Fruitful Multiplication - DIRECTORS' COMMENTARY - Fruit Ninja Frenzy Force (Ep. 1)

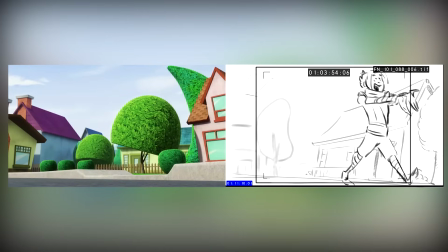4:07 I'm glad that we wound up changing it to just Durian Rinjin, because it really makes that a lot clearer.
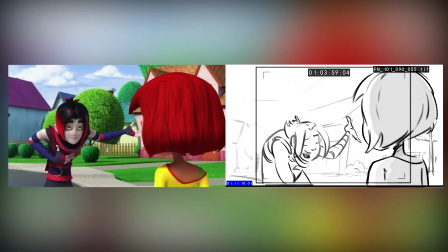4:14 Very short time to absorb a lot of information, so you don't want to overcrowd the shot.
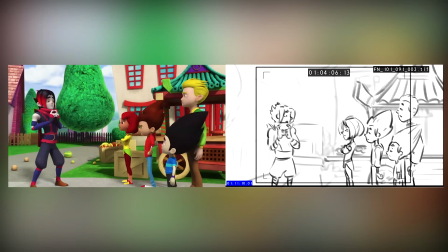4:20 Vincent Tong's performance as Rinjin or Durian is one of my favorites.
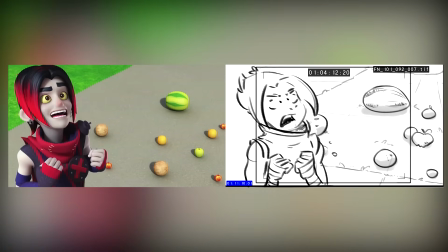4:26 Yeah, definitely. It's hard to pick a favorite from these voice actors. They all did such a good job, but yeah, Durian is definitely a cool character.
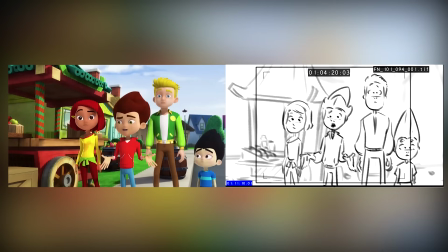4:34 And maybe the only durian we see in the series? Yeah, I was just thinking that. We need to get more durians in.
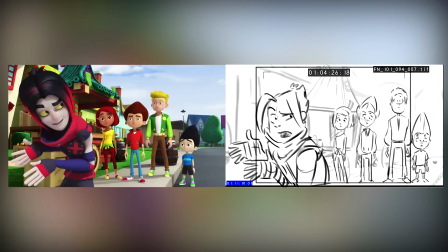4:40 I think he chops one, actually, in episode 4. Oh, that's right. Yeah, he does his little French fry spell thing.
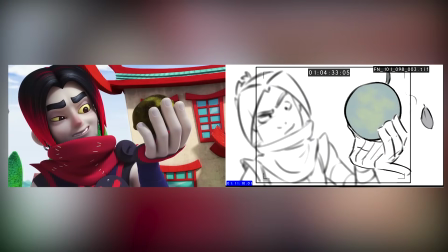4:46 Yeah. Funny seeing the difference between the drawings of the characters versus the final 3D model.
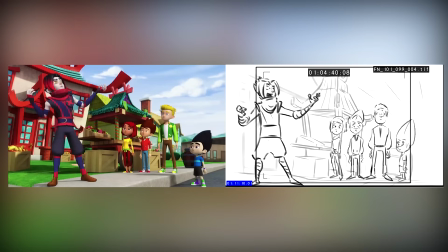4:53 A lot of these episodes, storyboards were created before the final models were finished. So there's a lot of guessing as to what the final result's going to look like.
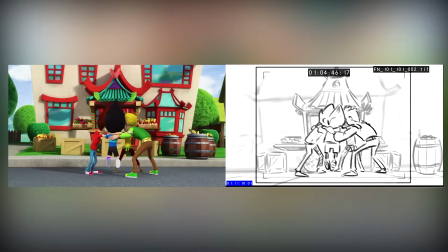5:00 But Again, I think this artist did particularly well in predicting the end result.
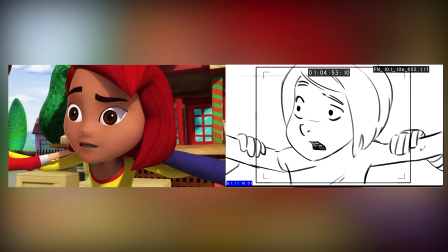5:06 Yeah, it's cool in storyboards seeing each artist's essentially their shorthand for the characters or for the designs,
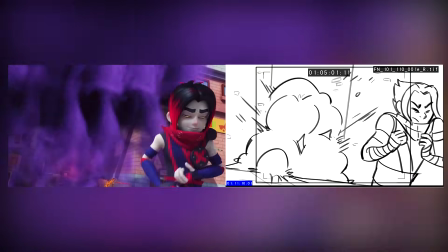5:14 because nobody really captures the exact look of the designs from any show they're working on.
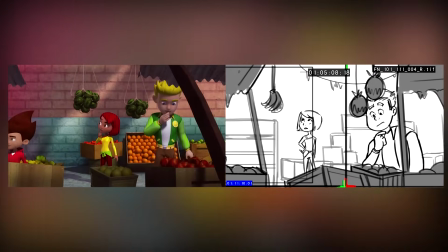5:20 It's usually just their sort of variation of the designs, and yeah, Mike's are super appealing, really fun to watch.
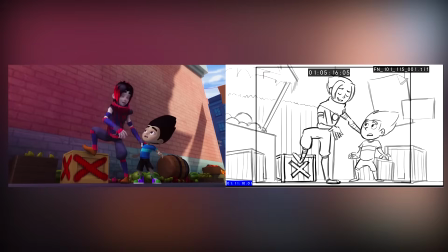5:30 So yeah, obviously a little bit of a callback to the game there with the classic Fruit Ninja bomb.
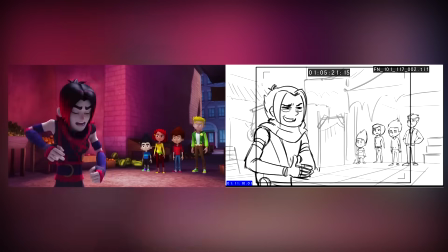5:34 We wanted to get some little bits and pieces from the game into the show, obviously, and have a bit of a crossover there.
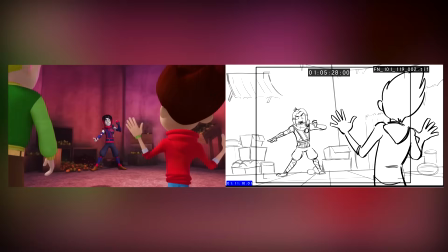5:40 Our intention was that if you hadn't ever played the Fruit Ninja game, you could still enjoy the series, but if you had,
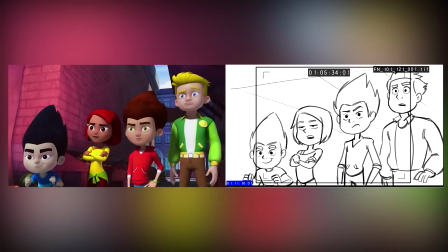5:46 there'd be hidden things everywhere that you would recognize, and it would be a bit of a private joke between the players and the developers.
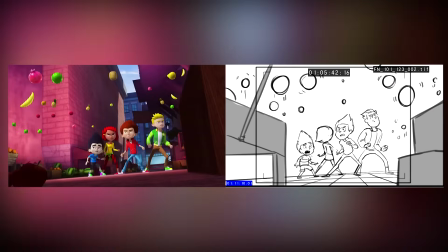5:57 I do like what we did with the alley in the end.
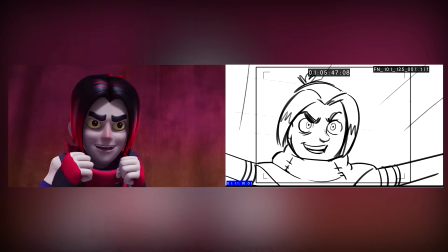5:59 It was going to be just a normal a normal stone brick-looking alley, but the addition of the pink light, I think, makes it look cool.
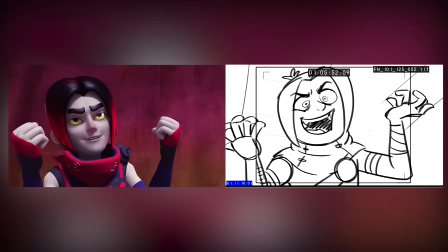6:06 There's some really fun lighting in the series.
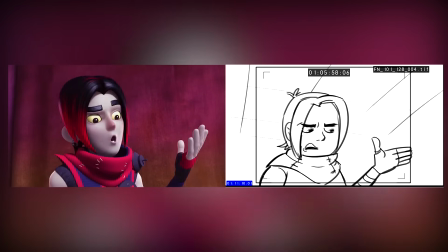6:12 I mean yours, master.
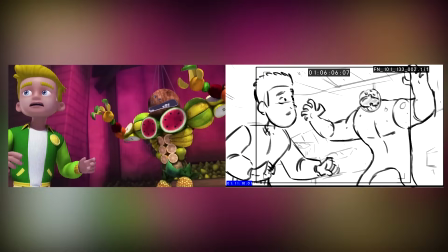6:19 But this is interesting. You'll see how Mike Jones treated the fruit golems.
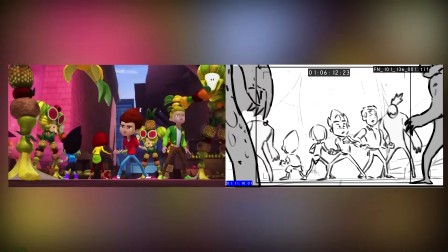6:26 The amount of pencil mileage to draw all the individual fruits from the designs.
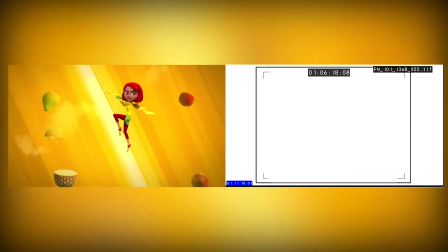6:31 It's not really efficient when you're working in storyboards, so they wind up as giant masses.
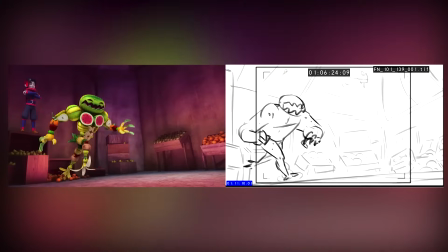6:37 Well, this is a good example of what we were saying earlier about not really knowing what the final design's going to look like.
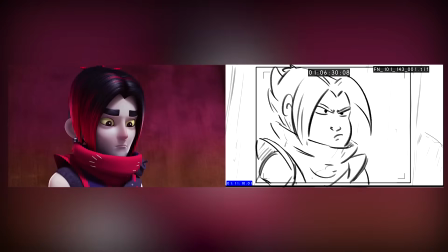6:42 I'm fairly certain that we hadn't finished the designs for the golems here. We only knew that there was going to be one tiny cherry head one.
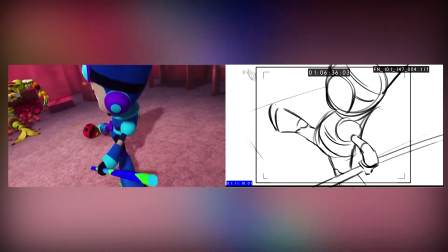6:49 But as far as the bodies go, I don't think we were even close to finishing it at this point.
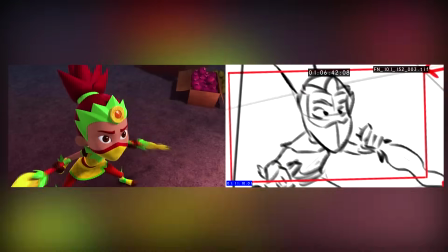6:54 Yeah. They look really satisfying to slice through. I'd just like to have one set up like that in real life and just take a sword to it.
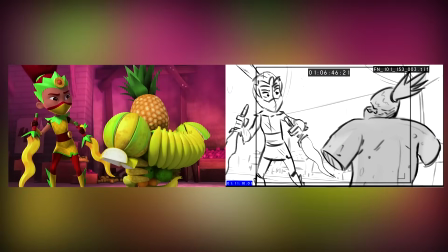7:01 Yeah, that'd be awesome.
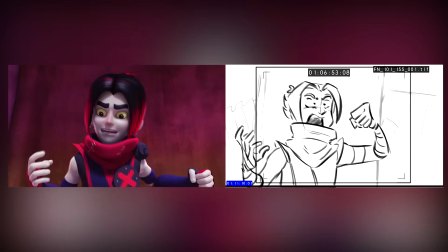7:05 I really like the way the way the animation came together with them reconstituting with all the fruit.
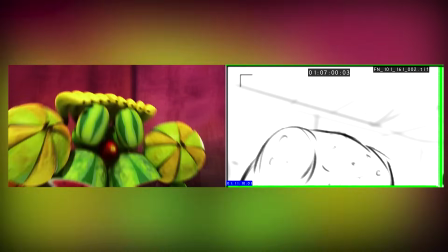7:12 Yeah, pretty cool shots. Yeah, it was a bit of a challenge to get that right, but it turned out nicely.
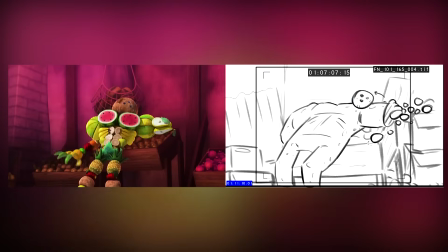7:21 That's another thing you have to be careful of when you're designing a character.
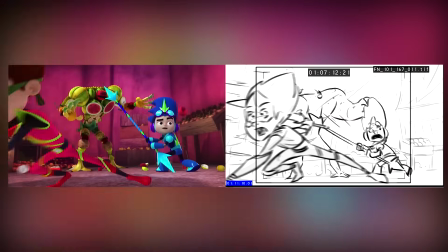7:25 It's fine to design a character that looks good in a standard T-pose, but when these guys are moving their limbs and folding their arms and legs and stuff,
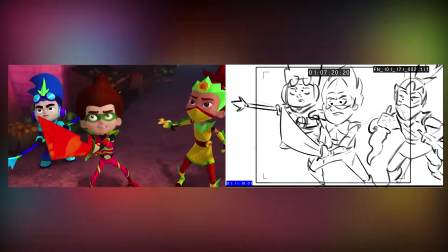7:31 you need to make sure that they can do that without having bits of their geometry clip itself. You think about those sort of things, so that sometimes influences the decisions you make when it comes to
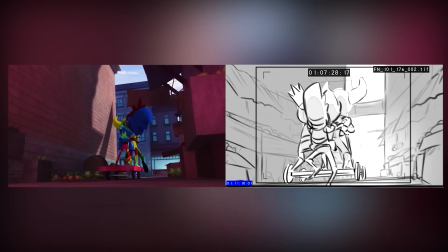7:41 the shots you compose and how you design the props and how you use them in the series.
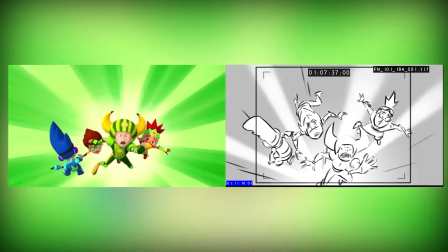7:47 It's very much dependent on the media as well, because if you decide last minute that you want something like a plane in the sky, in 2D it's much easier just to draw that plane and have it in the sky,
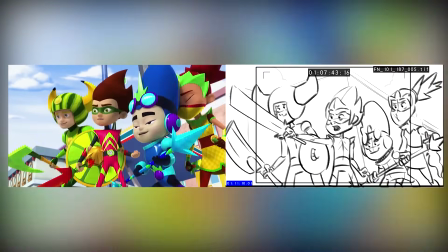7:56 but if you want that in 3D, you have to then model it, texture it, do a lot more than you would have to.
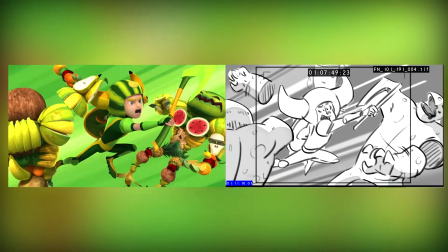8:02 So yeah, the storyboard phase is really the time when you work out what needs to be where and how you're going to go about it.
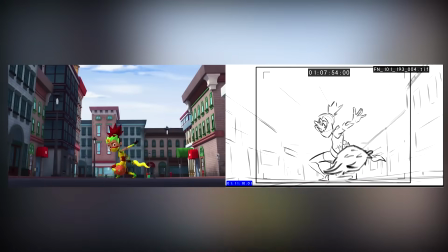8:08 Yeah, absolutely.